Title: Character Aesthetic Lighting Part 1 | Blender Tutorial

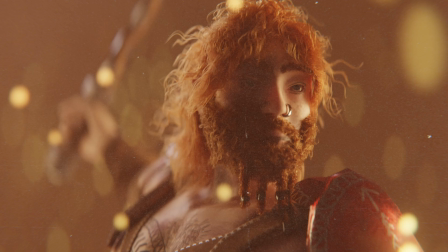(0:00)
So in this video, I want to talk about setting up a scene for lighting and rendering of a character, specifically for that nice aesthetic lighting where you've got the bloom and all of the background is blurred and there's bokeh and particles and all of that good stuff.
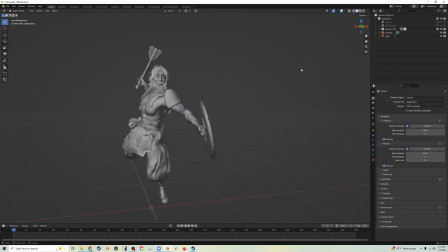(0:19)
So let's get into it. I have this character I made for a class a few months ago. Firstly, I want to kind of figure out where my camera is going to be. And I know that I want the background to be very blurred.
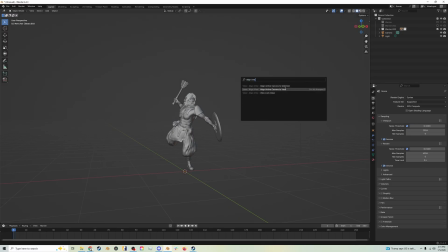(0:36)
So I'm going to align the camera to view. And we're currently using a 50 millimeter focal length.
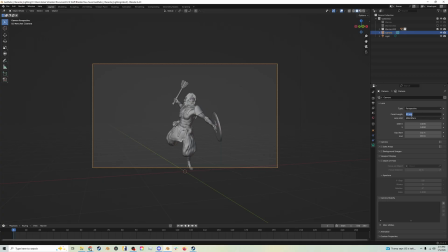(0:44)
And I want to make this something bigger, like 80. Just going to make us a lot more zoomed in. And it's also going to help with making sure that we have a shallower depth of field. I might actually go ahead and try 100 for right now.
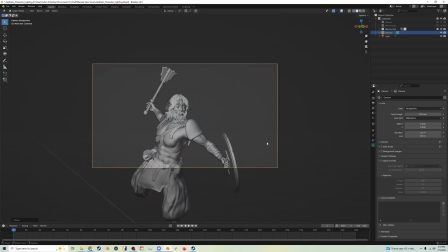(0:58)
And I'm just going to move this camera until I get it somewhere I want. Don't be afraid to zoom in and really just focus on,
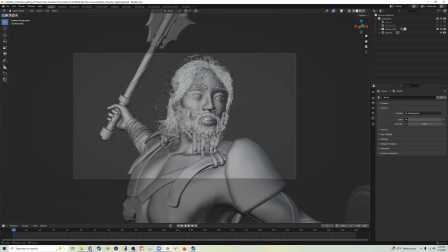(1:12)
capturing the parts of the character that you really want to see. Okay, so I think I like this camera angle as it is right here.
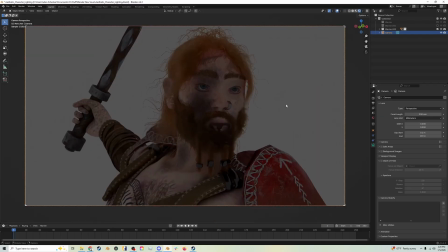(1:21)
So I'm gonna go ahead, go back into rendered mode, and I'm going to change the world color to
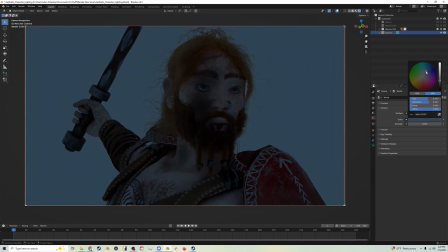(1:29)
kind of a grayish blue or a tealish blue, somewhere in there. Just that really like moody aesthetic.
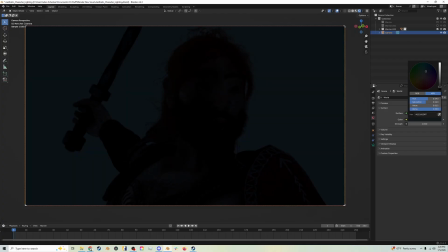(1:38)
I mean, if you really want, you could make it like black and go full on contrast, but I want there to just be a little something in the background.
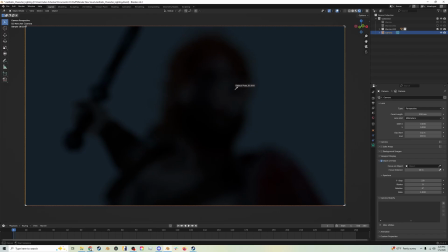(1:45)
I'm also going to turn on depth of field and select, I guess I'd probably just select one of my eyeballs or something. So now we can see we have that blurring in the backgrounds. I'm going to turn the blades to do 5.
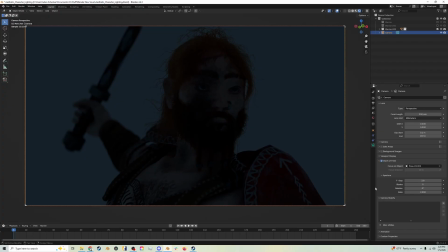(2:06)
And I'm going to turn the ratio to 2. So that will give everything kind of a stretched look.
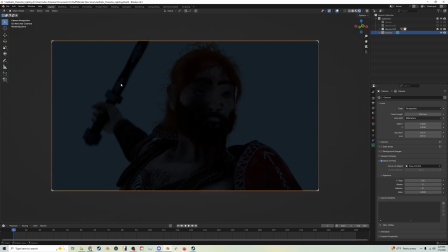(2:14)
It'll make all the little particles that are blurred have the amount of blades that we set. And the blades are basically like what gives it the amount of edges that the aperture would have. So I want to get some lighting going in here, and I also want to get a background going in here.
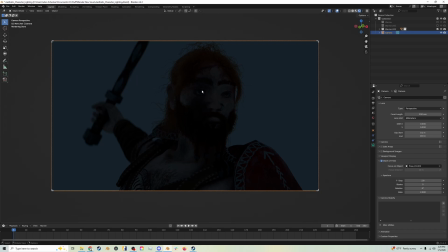(2:32)
I think I'm going to put a background in first, and then work with the lighting just a little bit.
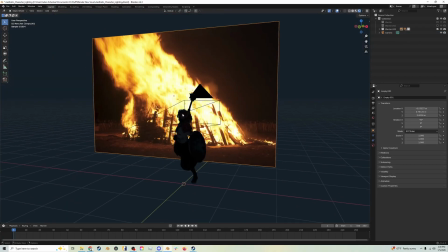(2:38)
So I added in this image of a bonfire.
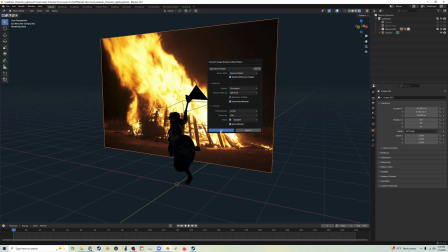(2:42)
I'm going to convert this to a mesh, and I'm going to go to the shader editor,
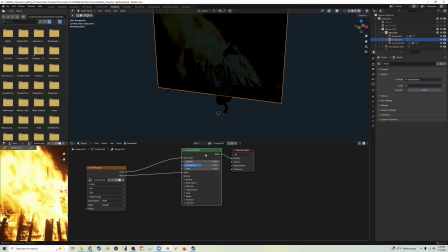(2:50)
and I'm going to take this mesh, select the shader for it. Let's call this bonfire. And I'm going to add in an emissive shader, plug the color into the color, and plug that into the surface.
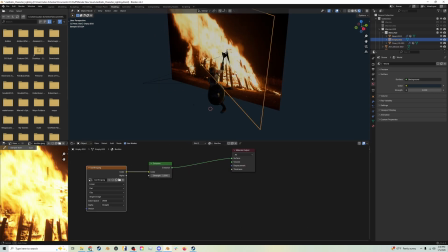(3:04)
So now this is going to be giving off some light.
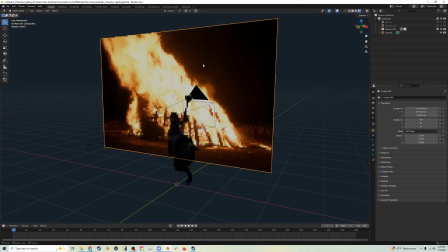(3:06)
And I want to take this, let's see, I want to put it way far back in the scene.
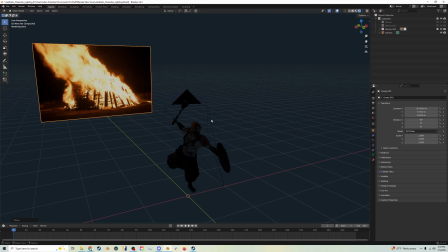(3:15)
And I want it to copy the camera's rotation. So I'm going to select the background, select the camera, and we're going to do copy rotation. All right.
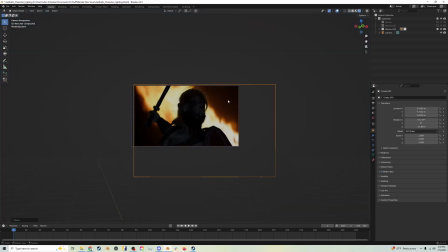(3:32)
So I'm going to make sure this is lined up in a suitable manner. And I want this background to kind of fit the direction the character is working. So I'm going to reverse the direction of it, or invert the object,
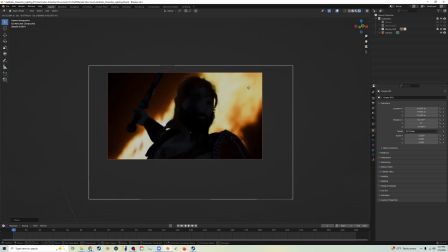(3:50)
so that the flame is kind of going in the same direction that the character is already going in. So we can tweak this position later, but I'm just going to leave this kind of somewhere right in here for now.
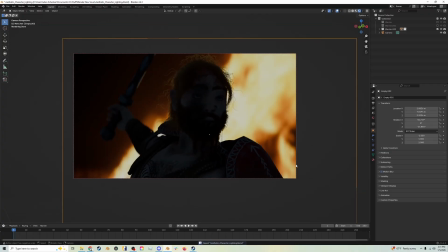(4:08)
I want to, before we go much further, let's see, I'm going to turn down the f-stop maybe to 1, just to really kind of blur everything that's not the face.
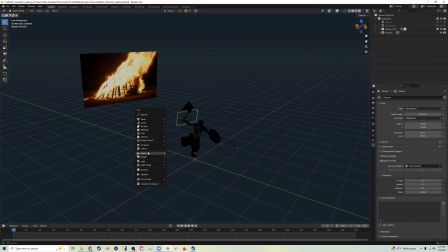(4:20)
And now I want to get some lighting going in here. So going to add in a area light.
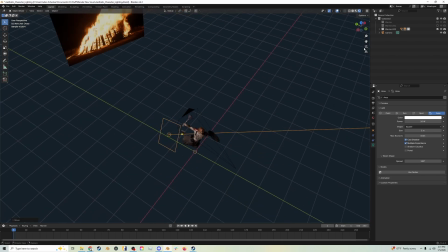(4:31)
Now let's start with getting some like direction coming onto this guy.
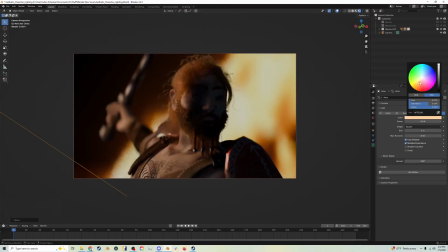(4:38)
So I think I'm going to light him a little bit from behind
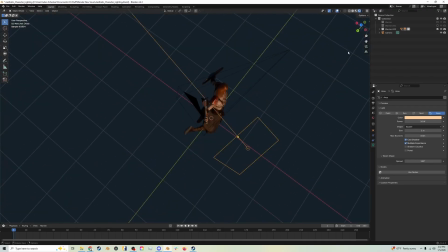(4:42)
with the orange here, so it's going kind of across his chest and over.
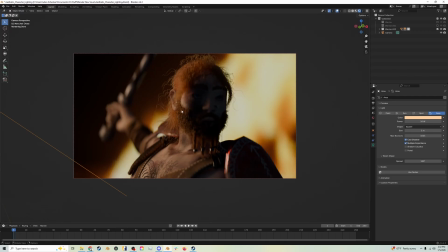(4:47)
This is going to help kind of fill out the idea that there is more fire around him.
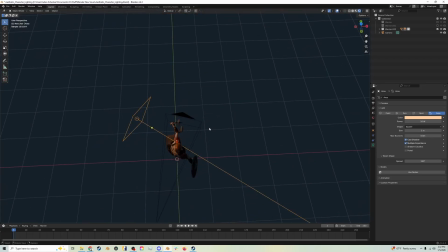(4:54)
I'm going to Shift D to duplicate this, And I'm going to position one on the other side of him like this.
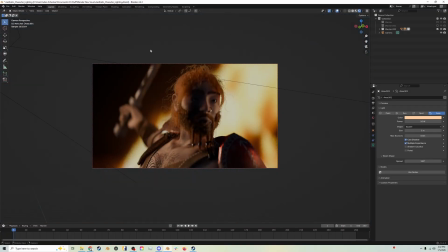(5:06)
Now I want to put something behind his weapon here, at least like a little bit of light, so we get that feeling of, the weapon is there.
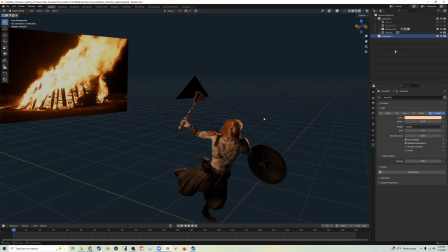(5:15)
In this case, I might actually add in a card or just a literal plane.
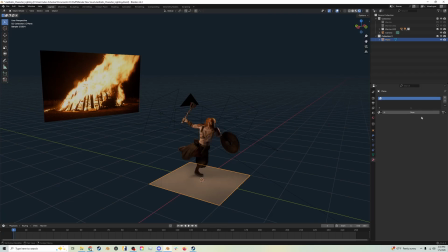(5:23)
I'm going to make a new material for it and just keep it white.
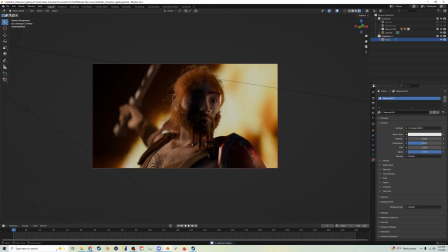(5:32)
And I'll just move it up a little bit. So basically all this is going to serve to do is bounce light back up onto the character.
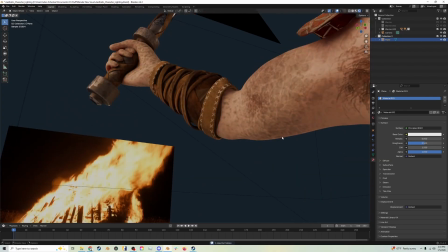(5:41)
And it's very subtle, but you can see how it's, brightening like these darker areas under the arm and on the weapon.
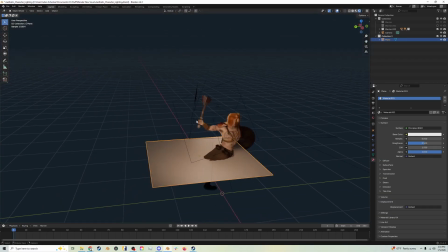(5:50)
I also want to add in another area light back here.
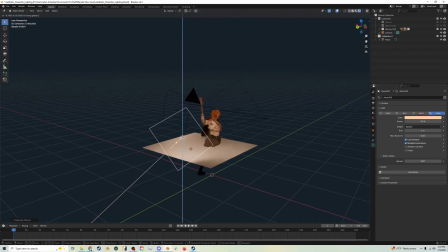(5:54)
I'm going to duplicate this light and get it in the position I want.
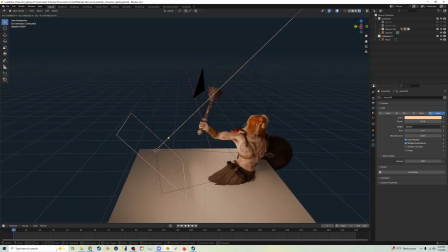(6:01)
So this highlight is going to stay on the bottom. It's going to stay orange. I'm going to duplicate this again and bring it up above the weapon.
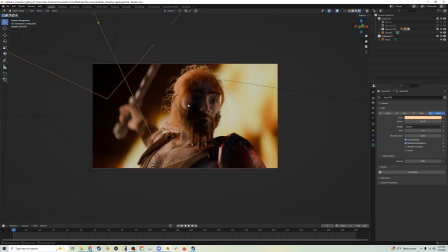(6:12)
I'm going to angle this light down like so. So now you'll see we get that top light coming down.
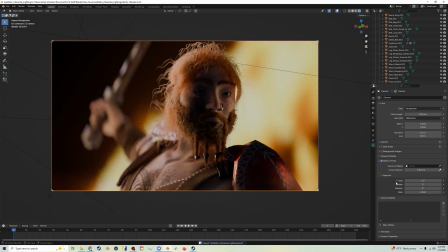(6:20)
I'm going to make this light a little more of a neutral color. And because the depth of field has been a little weird, I'm going to actually, instead of doing focus on object, I'm going to do focus by distance and just select a little color picker here, and you just click on where you want, and then I'll select that as the distance.
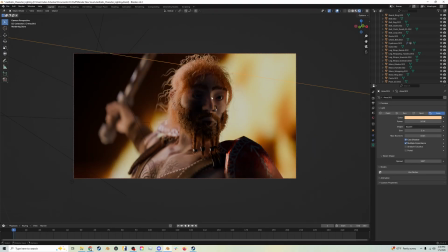(6:40)
Okay, so I like this composition a lot right now.
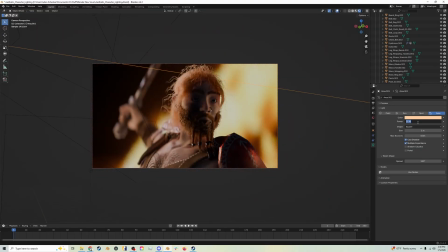(6:42)
I want to maybe make this side of his face a little brighter, so I'm going to brighten this light up to maybe 30.
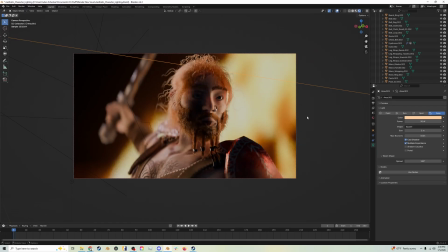(6:52)
I don't know. I want this eye to be the most in focus thing here. Let's try 50. Okay, I'm going to move on from now, and I want to add in some of the particles around the character to really help emphasize that there is depth to this scene.
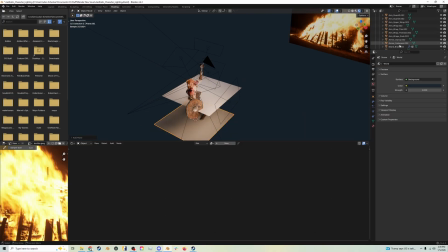(7:10)
Okay, in the shader editor, I'm going to make a new plane, and I'm going to press M, new collection. Let's call these cinders. I'm going to call this cinder plane,
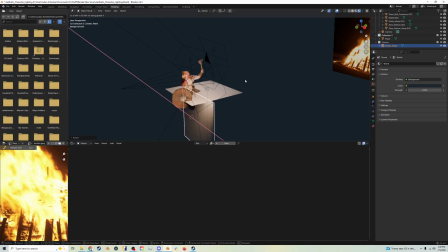(7:32)
and I'm going to rotate this 90 on the X and make sure that it's up and would be in the camera view.
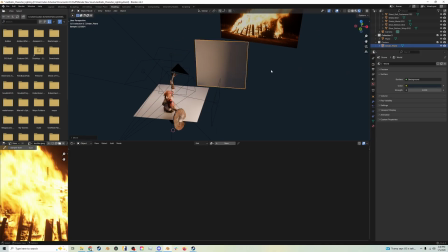(7:42)
So I'll just put it somewhere over here for right now.
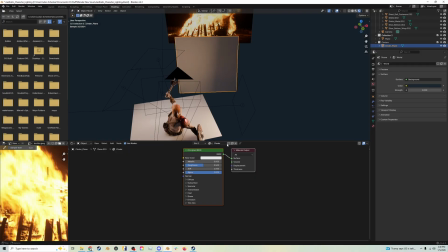(7:45)
I'm going to give it a new material. Let's call this cinder, and I'm going to delete this principled shader.
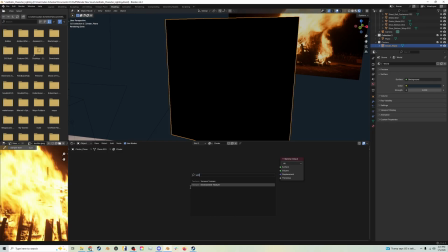(7:53)
So I'm going to add in a Voronoi texture, and I'm going to plug that in here.
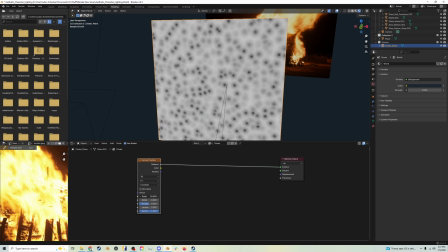(7:58)
So you'll see we'll have these little speckles. I'm going to increase the scale quite a bit, maybe something like this. Then I'm going to add in a color ramp, plug that in between the two, and now we can really dial in on the colors here.
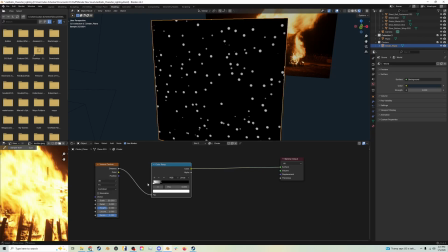(8:14)
So I want to invert these.